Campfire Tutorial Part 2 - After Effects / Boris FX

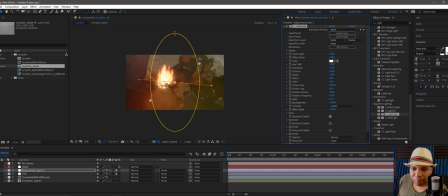that was light leak sorry okay yeah so let me turn it off you can see this is what it looked like before so if I turn on light leak it gives us a little bit of lighting effect on our scene that's kind of driven by our fire you can see closer to the
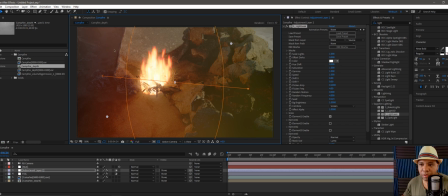fire it's giving us the red further away it's making it orange you know kind of like the emittance from a fire would give us so
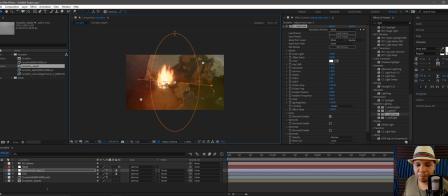that's just giving us a little bit more of the atmospheric effect that we wanted and for that we could just keep it on default I'm gonna come back down to my adjustment layer hit enter and I'm gonna type in light leak like
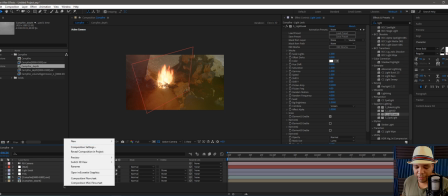so okay now let me add another adjustment
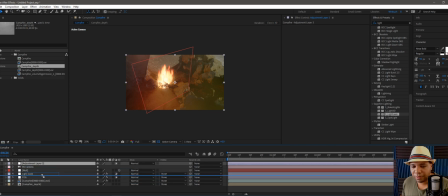layer if you can see the trend I'm gonna add everything on its own adjustment layer there's just the way I like to work so this one I'm going to let's do the rack focus so let me type in oops let
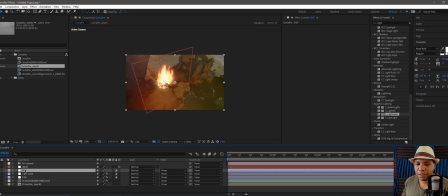me type in dof down here it says our depth of field and then up here I'm going to type in depth no that's not what we want we want defocus
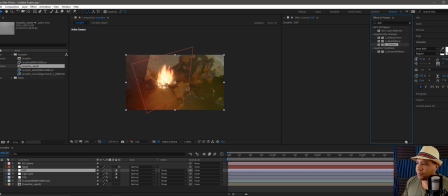there we go so you got a sapphire defocus here and
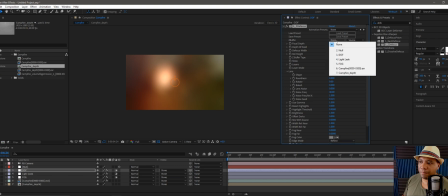everything goes out of focus that's because in the Z-buffer, I need to select my death pass.
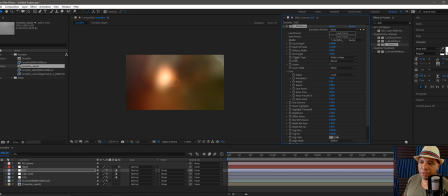And then also here under the Z-buffer type, we want black is near.
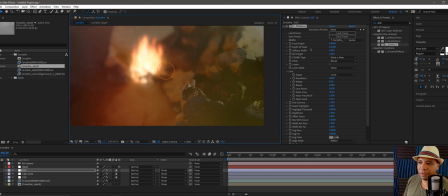And there we go. We already get like a cool looking effect here. So now it's just about adjusting our focal and our depth of field. So focal, let's drag this up a little bit. Because I want my fire and my sticks here to be what's in
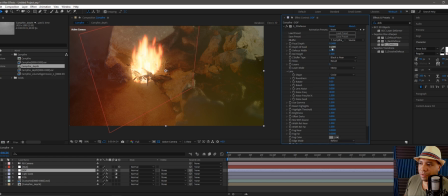focus so that looks good there and then depth of field let's drag this until we get the desired effect
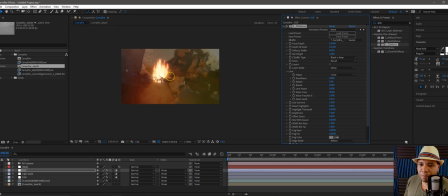so about 0.1 i think looks good so this out here is kind of out of focus we have it out of focus in the foreground a little bit in the back and it just adds that extra level of detail rather than just having a flat image all the way around
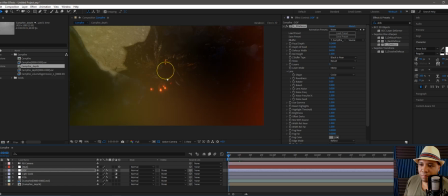like if i go to the start frame and let's go down to my light leak um
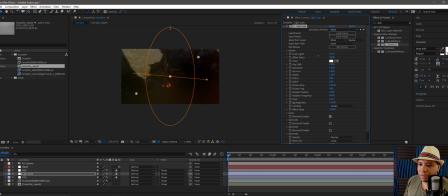we can scale this down a tad bit and drag it back up okay so i'm gonna actually take my light scales down to zero and keyframe it because as our fire comes on then i want it
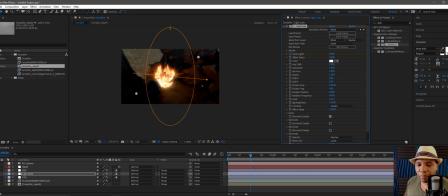to light up so about 30 30 frames in, now let's bring this up to one. We could bring this down a little bit more.
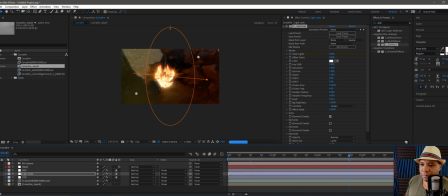Okay, so about .49 I would say. There we go, so that looks pretty decent.
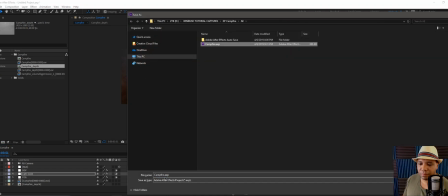So I'm actually gonna hit Control S, let's save it. So I'm gonna name this one Campfire 2, cause I was working earlier on another project.
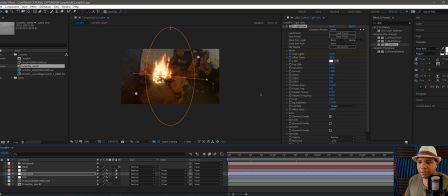It's always good to save, just hit Control S every now and then, so you don't lose your project.
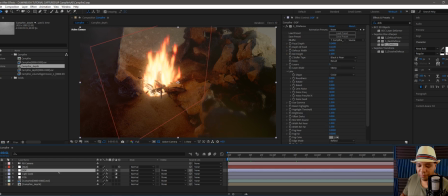So that's looking pretty decent there. We have our depth of field, we have our light leak, we have our fog. Let's add some turbulence around this fire a little bit, kind of like a little heat map. So again, I'm gonna make a new adjustment layer.
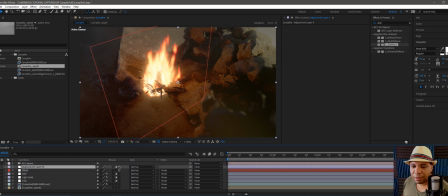And this time, I'm gonna click on this little icon here to make it a 3D object in our After Effects layer.